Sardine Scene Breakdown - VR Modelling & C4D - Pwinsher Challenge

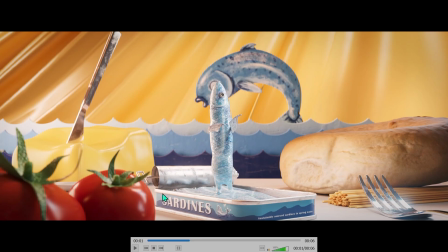4:20 I mean the tin in the end was mainly the inside of the tin and then the label was just kind of around the outside.
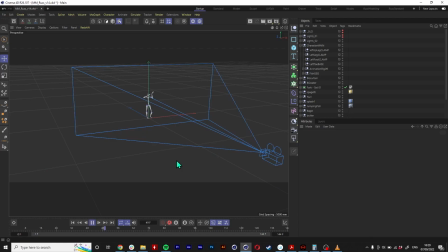4:25 I did really quickly in Photoshop and drew a little fish. So when you import the preset it came in like this. I chose this animation I think it's animation 9 mainly because the feet don't move and I didn't want to do a lot of like really dynamic movement I kind of just wanted it to be quite constrained because I knew the fish was going to be a bit of a limited character so if
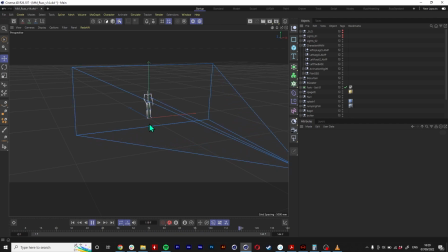4:43 the motion capture was doing some really extreme poses particularly the legs I knew it gonna make some weird distortions and I didn't know if like distorting the rig was okay so I actually kept the rig perfect so the fish looks more like a character wear like a regular human wearing a fish costume
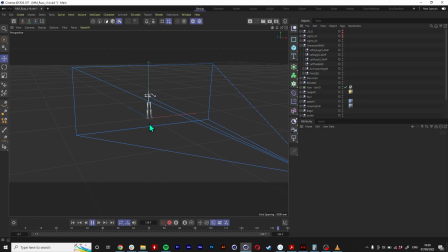5:00 rather than a fish character. So this one's got quite a nice flowing movement and I just thought that would kind of work for my fish character. The character didn't come in with a t-pose so it took me a little while to sort of figure out if it was going to work to zero out this character because I haven't really worked with mocap before but if you select all the joints and then just hit zero zero zero on
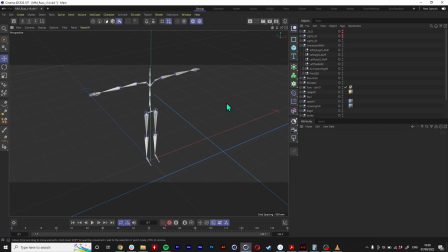5:20 the rotation on all the joints it just made a t-pose thankfully which is good so and I'd modeled my character in a t-pose so let's bring back
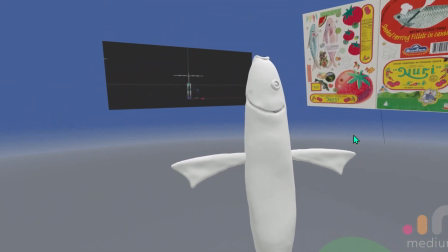5:28 my character so I sculpted the fish in VR in Adobe medium I mean I used to model everything in cinema 4d and I've had
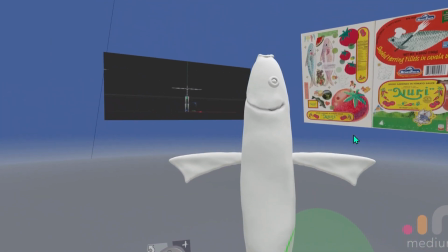5:37 a little play around with Z brush and Sculptress in the past and it didn't ever really click but for some reason this has really clicked it's just
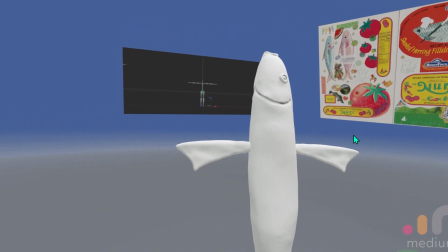5:45 it's so tangible when you're sculpting in VR it's a really really great thing and I don't think I could do without it now it's not particularly
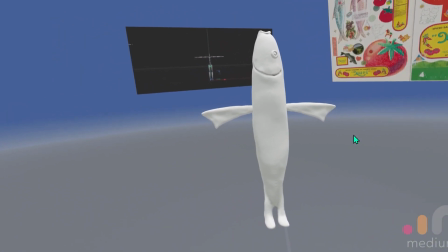5:54 great for you know things like the sardine can and you know anything that's like hard surface modeling that needs to be very geometric and straight lines and
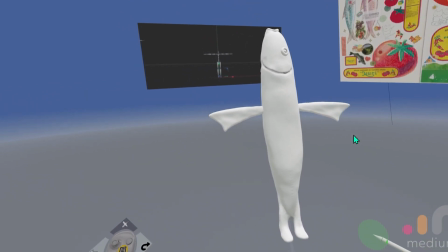6:02 stuff but for organic shapes and I'm not like an amazing sculptor or anything but I work in quite a cartoony style generally so I like wobbly
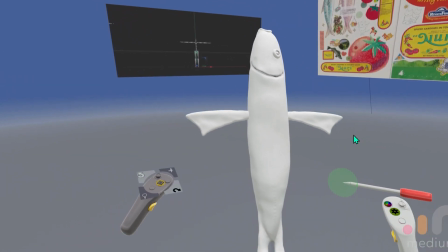6:11 lines and I like things to be quite janky. Nice jank, I guess is the category that I like to make stuff in.
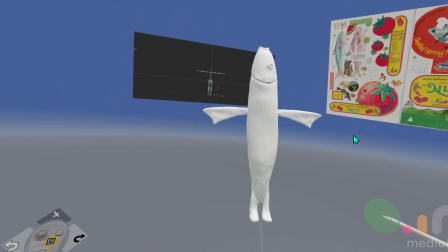6:18 But yeah, if you don't know Adobe Medium, it's not like a traditional modeling program.
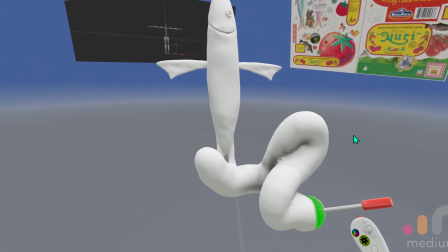6:21 I guess it's more like ZBrush, which I haven't really used that much, but you model like this and it kind of creates a volume for you,
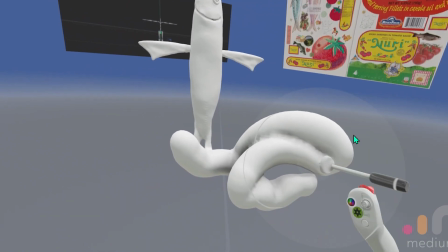6:28 which you can then pull around and distort like this kind of thing.
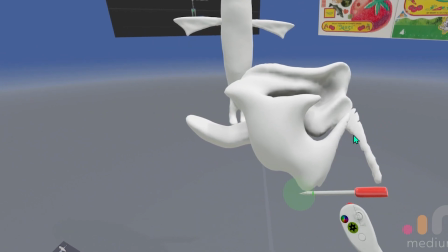6:33 The main tools for modeling are like the clay tool, so this basically,
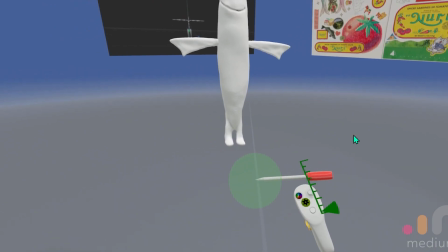6:38 you have like add and subtract then the move tool which you can do this
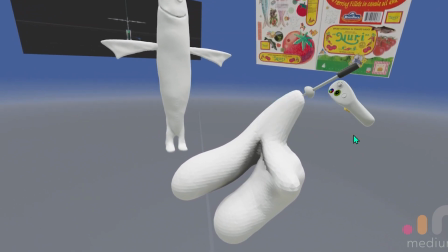6:44 kind of stuff it's got two modes there's like more of a direct like grab and move mode and then there's a sort of like soft mode
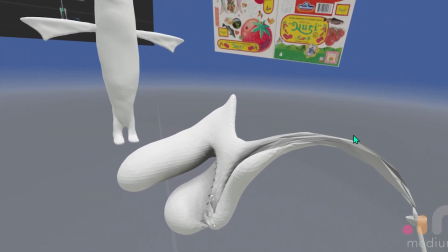6:49 which does this kind of cool stuff and you can even make it a bit floppy and like do kind of crazy deformations on what you're making
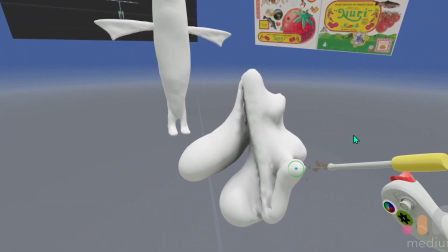6:56 so you and then you can like smooth things off using the smooth tool so this is really handy once things start getting things get really wobbly really
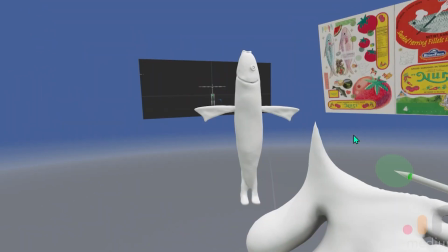7:03 quickly so this smooth tool is like kind of essential but yeah so I modeled the fish and actually I modeled the butter as well
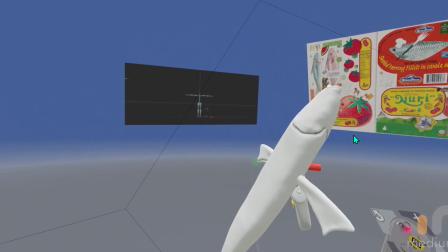7:10 in VR just to show you a bit closer so yeah I just modeled the gills and doesn't really have a backside it's got a front side to the person
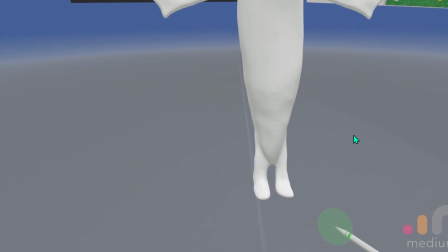7:16 who pointed out that the fish has feet the fish doesn't have feet it's got flippers and they're just bent over so that they look like feet so
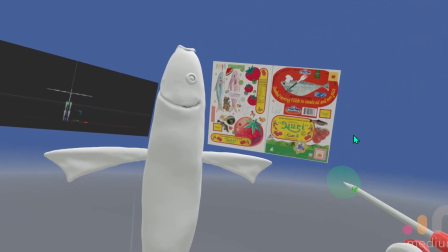7:25 yeah but yeah so there's my fish I was just using this as a reference and then I had over there I had the proportions of the
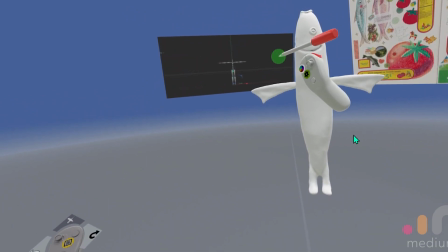7:34 rig just as screenshot I found it quite useful just to have that up there and just to say okay well it needs to be thin and then the arms come out
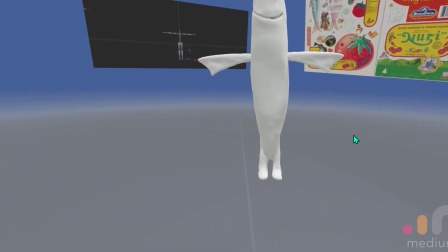7:39 like this which is not how fish anatomy works but but yeah so that's how that's how I modeled the fish and then
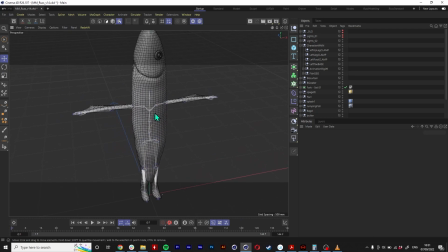7:45 I didn't actually I know a lot of people because they were downloading I don't know mixamo and whatever the other one is it does these like character builder programs I literally just weighted my fish character directly to the motion capture joints yeah I can show you the waiting quickly yeah I So I
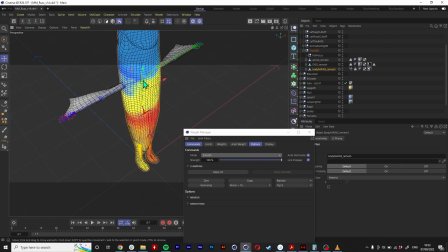8:04 just selected all the joints and just bound it to the character, yeah, I think I just had to make the arms fit. So yeah, I just went to character bind and selected all my joints and the character and just bound it.
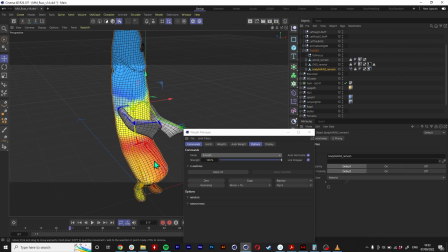8:13 Arms are separate, so I did that separately. You know, I just need the knees to bend. I think maybe I went in and smoothed it off a bit, but that was basically it. And then the main thing I did was on the arms, because I wanted just the tips of the fins to be the hands.